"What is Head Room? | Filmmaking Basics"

Hey guys it's Dave here from Creative Path Films and in today's video we're exploring headroom. If you're new to video and photography and you're looking for a primer on composition then learning the fundamentals of headroom is a great place to start.
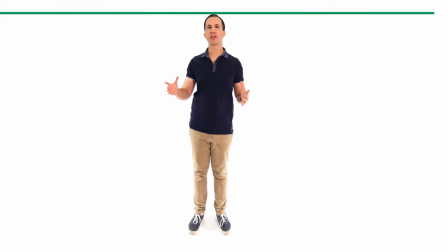16s
So what is headroom? Headroom is simply the space between the top of your subject's head and the top of the frame. This can be either a small gap or a large gap depending on your shot size and depending on the style of your production.
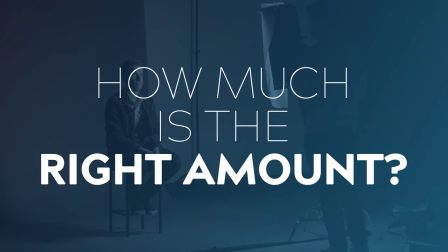30s
But how do we know how much headroom is the right amount?
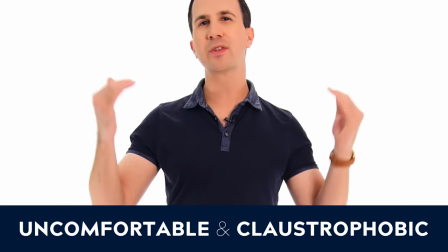33s
If we have too little headroom then the shot starts to crop the subject's head and this can feel very uncomfortable and claustrophobic. On the other hand if we have too much headroom it can feel really unbalanced and
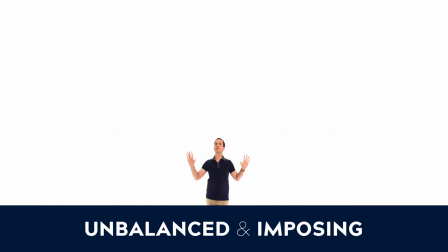46s
bottom-heavy like there's a giant invisible weight bearing down on the top of the subject. So we need to figure out what is that Goldilocks zone? Not too little, not too much, just the right amount. Because the goal with headroom is to create visual balance. To work out approximately how much headroom to use, we need to have an understanding of a compositional rule known as the rule of thirds. Now I'm going to be doing an entire video on this subject, so make sure you're subscribed if you'd like to see that one. But let me give you the hard and fast version.
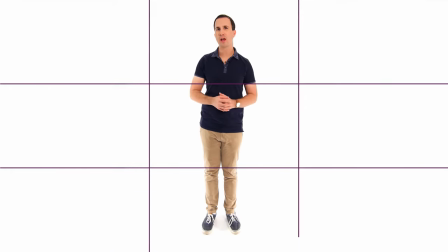77s
The rule of thirds suggests that you should mentally divide your frame into thirds both horizontally and vertically. The idea is that you place the most important visual elements on those third
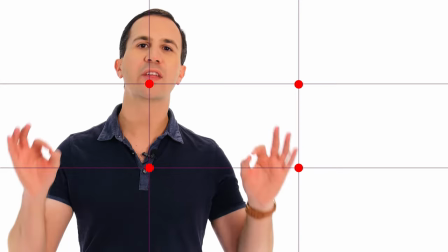90s
lines and in particular on the intersect points where those lines meet. The theory is that these points are the most visually interesting points for a viewer.
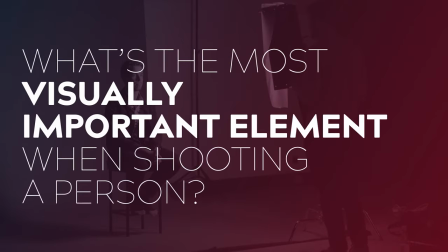100s
So now let's tie this back to headroom. What's the most visually important element when you're shooting a person? That's right, their eyes. So this guideline suggests that if we position the eyes on the top third line,
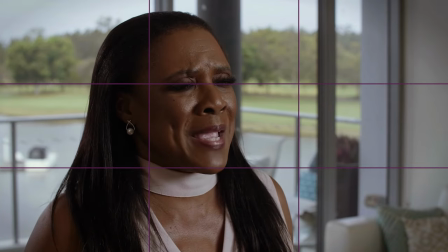115s
we should have a good amount of headroom in most circumstances.
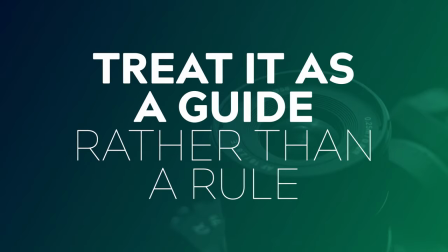119s
I say in most circumstances because this rule doesn't always work perfectly 100% of the time. But it is a great place to start when you're just starting out and you're still developing your compositional eye.
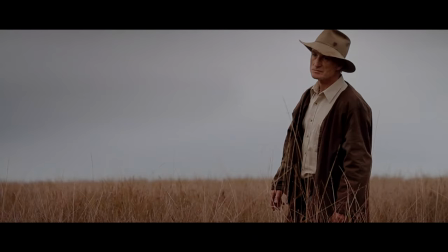131s
Where this rule starts to fall apart is in shots wider than a medium shot and shots tighter than a close-up.
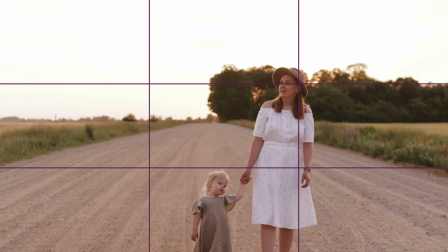137s
When you put the eyes on the top third of a white shot, it starts to make the shot feel very bottom heavy, with too much negative space above the head.
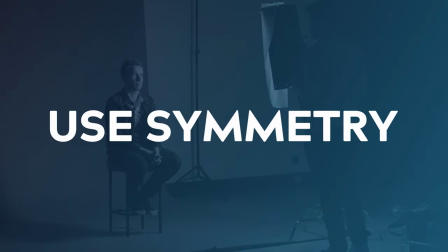146s
A better thing to do in this instance is to use symmetry, and to create an even amount of space both underfoot and overhead.
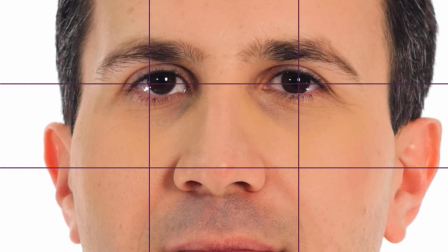155s
Conversely, on big close-ups and extreme close-ups, it can start to crop out important elements,
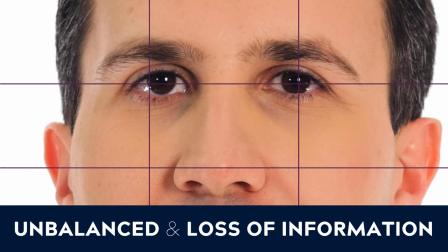161s
such as the actor's mouth, and this again makes the shot feel unbalanced.
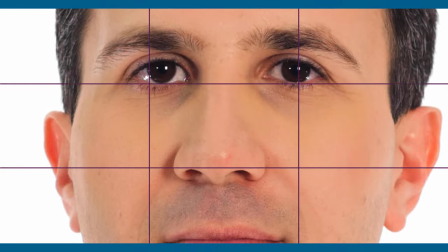165s
A better thing to do in this instance is again create symmetry and have an even amount of space above the eyes and below the mouth. You have to use your own judgement a little bit in these kinds of shots.
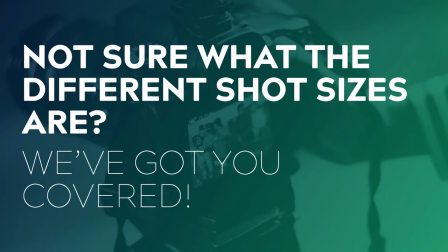176s
If you don't know what these shot sizes are, we'll also be doing a video on this topic very soon so keep an eye out for that one.
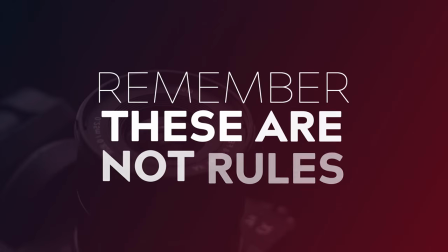183s
The thing to remember is that this rule isn't so much a rule, it's more of a guide. How much headroom you use will become a matter of personal preference and will change depending depending on the look and style you're trying to create. It's once you understand rules like this that you can really learn how to start bending or even breaking them.
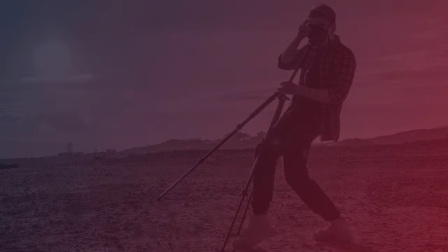203s
And sometimes this can be done to great effect and can really help improve your storytelling.
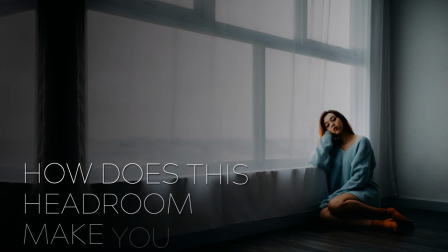208s
Let's say you have a character that's feeling grief and loss. Well, you might frame them in a wide shot and position their eyes lower in the frame. This will make the audience feel like there's a weight bearing down on that character and it will really make them empathise with that emotion that they're going through. The legendary Conrad Hall used this to great effect in the film Road to Perdition. Conversely, let's say you've got a character that's a bit unhinged, a bit hysterical.
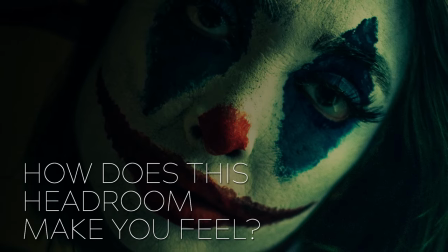235s
Sometimes by going tight and cropping off the head in an unusual way, this can really make that character feel unbalanced and on edge. And it can be very effective for certain types of films.